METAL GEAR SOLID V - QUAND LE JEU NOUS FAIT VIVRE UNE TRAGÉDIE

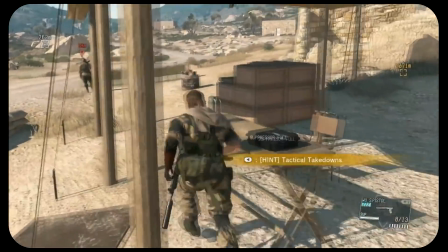Plaisir de jouer comme jamais. Jamais je n'ai autant aimé jouer un personnage à la troisième personne.
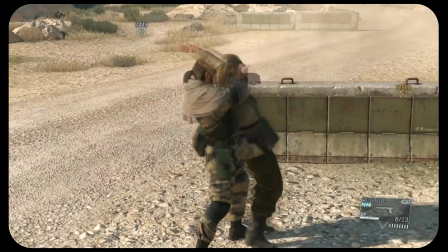Les possibilités de mouvement sont immenses, et tout se fait avec une fluidité rarement vue. Manette en main, MGS5 a été pour moi la meilleure expérience sur un jeu de la licence.
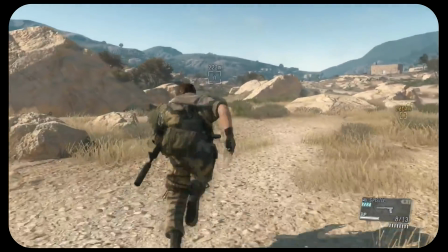Pour autant, si je fais cette vidéo, ce n'est pas pour vous parler de gameplay. Non, mais de mise en scène et de narration.
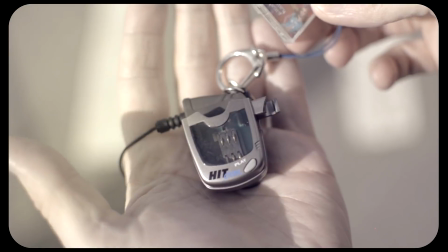Soyons clairs, je ne vais pas décrypter point par point le début de MGS5, mais comme souvent, on va aborder un aspect en particulier. Celui de la narration, particulièrement celle qui utilise le langage et la grammaire vidéoludique.
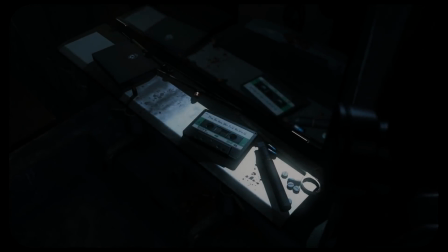À la différence de bon nombre de MGS qui commencent par des phases passives pouvant durer plus d'une heure, The Phantom Pain nous fait directement jouer.
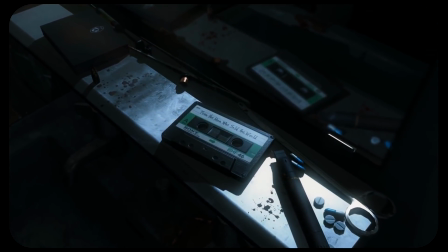Après une très courte intro qui prendra tout son sens à la fin du jeu, on rentre dans le vif du sujet. Mais doucement quand même, hein, et pour cause, notre héros n'est pas en grande forme.
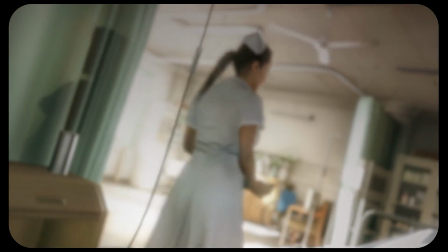Faisant suite à la préquelle MGS5 Ground Zeroes, nous nous réveillons à l'hôpital suite à un accident d'hélicoptère.
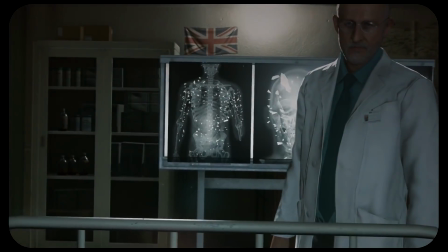Nous incarnons Big Boss, alias Snake, et on apprend que l'on a passé 9 ans dans le coma, qu'on a un bout d'obus coincé dans le crâne et qu'on a perdu notre bras gauche.
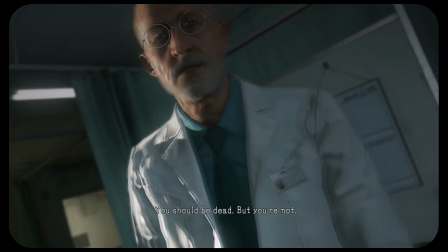Une journée qui commence très bien donc. Hein. Pour le moment, nous sommes cloués dans notre lit et nous avons juste la possibilité de bouger la caméra, donc le regard de notre personnage.
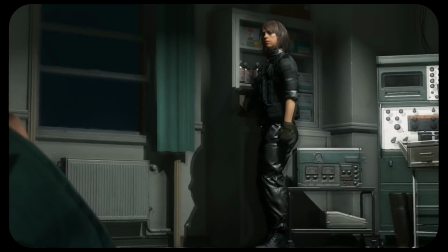Mais il va falloir quitter l'hôpital dans les plus brefs délais, sans quoi nous allons nous faire tuer. Et donc là, on est sur les bases de la meilleure journée de l'histoire.
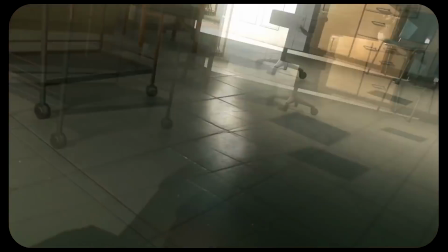Notre compagnon de chambre, en meilleur état que nous, va nous guider pour nous faire sortir de là. Dans un seul plan séquence, la caméra qui était notre regard passe alors à la troisième personne,
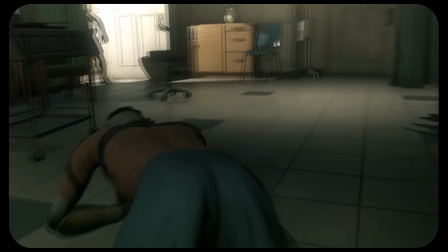au moment où le jeu nous donne non plus que le regard de Big Boss à contrôler, mais désormais son corps.
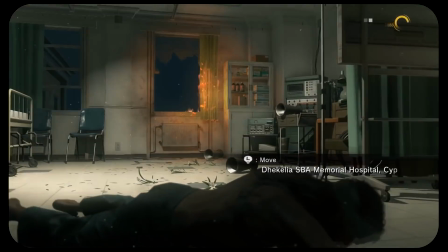Mais bon, on ne va pas gambader gaiement sur nos frêles guiboles comme ça après 9 ans de coma.
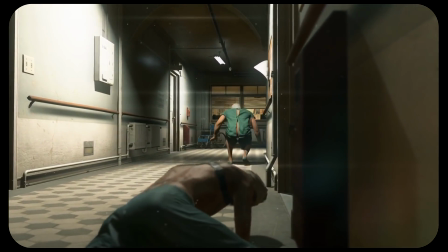Donc pour le moment, on va suivre notre collègue avec sa raie à l'air en rampant difficilement.
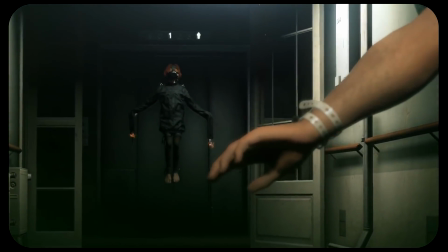Non, la journée s'annonce pas top. On va rapidement croiser des personnages surnaturels, des militaires cherchant à nous tuer et toutes sortes de joyeusetés.
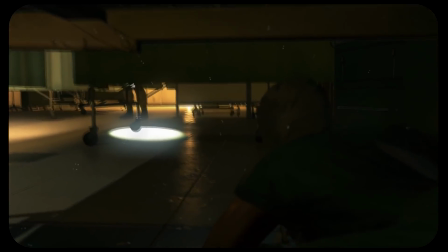Nous sommes clairement la proie. Nous rampons, nous nous cachons dans des phases assez stressantes que l'on pourrait qualifier d'infiltration, même si là le but est plutôt de se barrer.
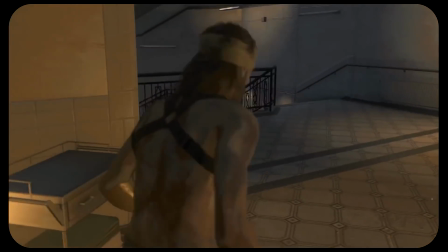Au fur et à mesure, Snake retrouve l'usage de ses jambes. Nous apprenons donc à nous déplacer, à ramper, à s'accroupir, à se mettre à couvert.
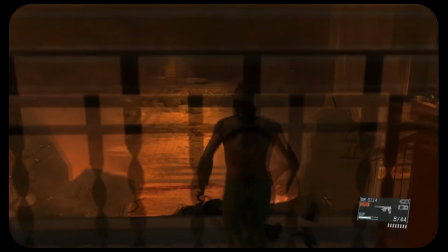La palette de mouvements s'étoffe, puis nous récupérons notre première arme à feu. Nous apprenons alors à tirer.
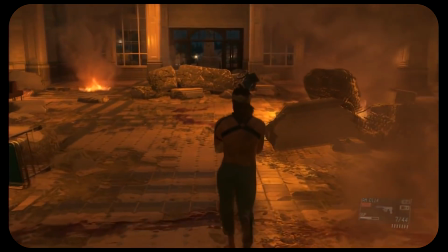S'ensuit tout un parcours scripté qui nous conduit en dehors de l'hôpital. Nous rencontrons Ocelot, nouveau passage scripté sur un cheval où nous devons tirer sur nos poursuivants.
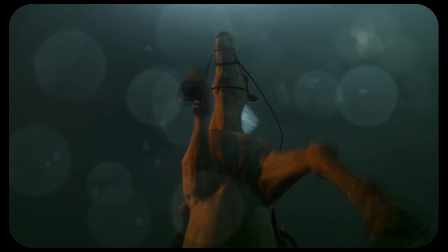La séquence se termine sur une cinématique. Depuis le début, les différents noms des développeurs défilent, même si c'est surtout celui d'Hideo Kojima qui s'affiche à tout bout de champ.
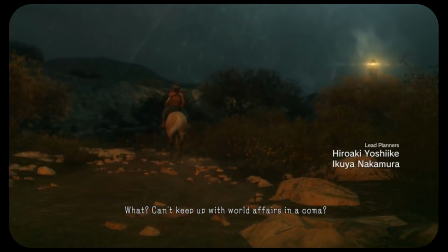Hein. Cette séquence d'intro dure une bonne heure. Le jeu nous lâche ensuite dans l'open world.
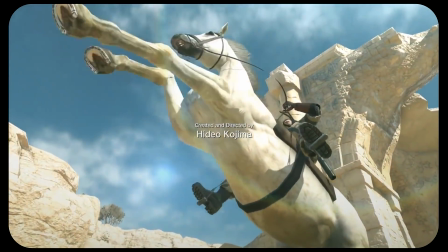Je parlerai davantage de bac à sable bien plus que d'open world d'ailleurs, mais ce n'est pas le sujet.
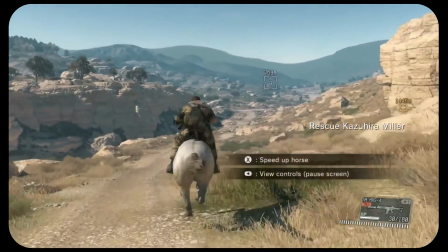Le véritable jeu commence donc pour des dizaines et des dizaines d'heures. Car cette séquence d'intro est vraiment une séquence à part, coupée du reste du jeu.
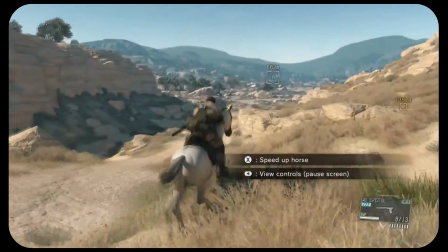Alors à quoi sert-elle? Que nous raconte-t-elle?
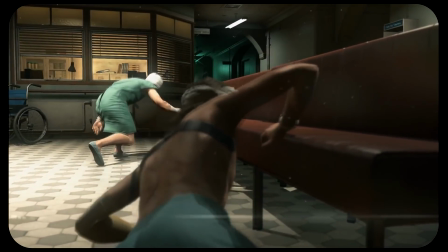D'un point de vue de l'apprentissage, elle transmet aux joueurs les rudiments du déplacement et du tir, indispensables pour la suite.
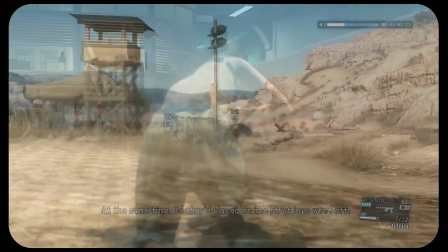Snake a énormément de mouvements, de possibilités, d'armes différentes à disposition, et le joueur apprendra tout ça au fur et à mesure.
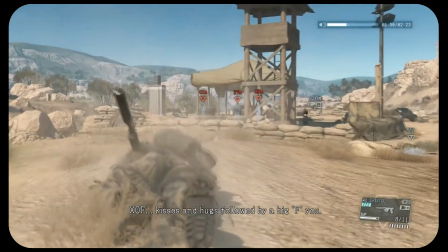On peut même finir le jeu en passant totalement à côté de certaines possibilités, tellement le jeu est riche.
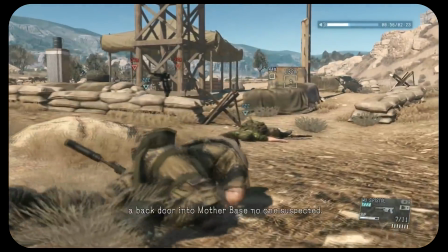L'intro donne au moins les premières bases. Mais vous l'aurez compris, on va plus se pencher sur la narration aujourd'hui.
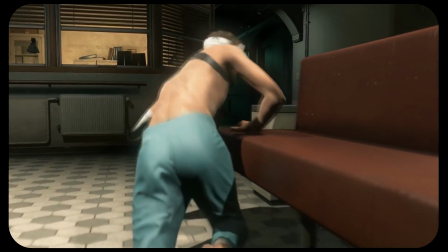Cette première phase est totalement scriptée, en opposition totale avec la liberté qu'offrira le jeu avec son monde ouvert.
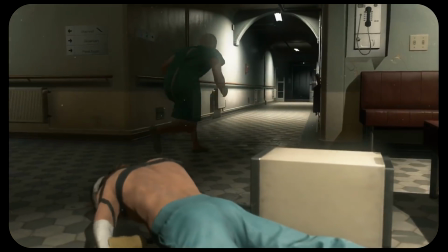Pour autant, on ne se sent pas frustré. Pourquoi? Parce que nos faibles possibilités de gameplay font sens vis-à-vis de ce qui nous est raconté.
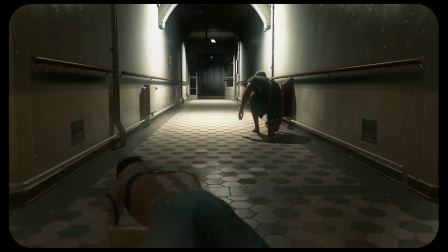On joue un Snake qui sort du coma, qui est pris pour cible dans un environnement qu'il ne connaît pas.
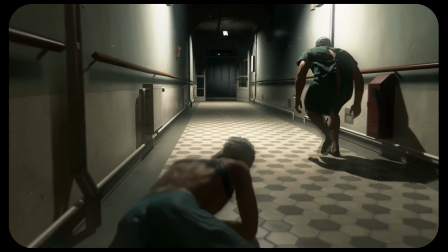Le jeu nous retire la quasi-totalité du gameplay, tout comme Snake qui a perdu la quasi-totalité de ses possibilités physiques.
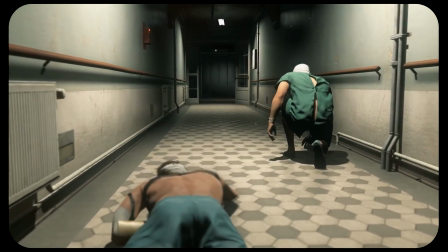Le jeu nous raconte la faiblesse de Snake en nous la faisant vivre par une restriction sur nos actions.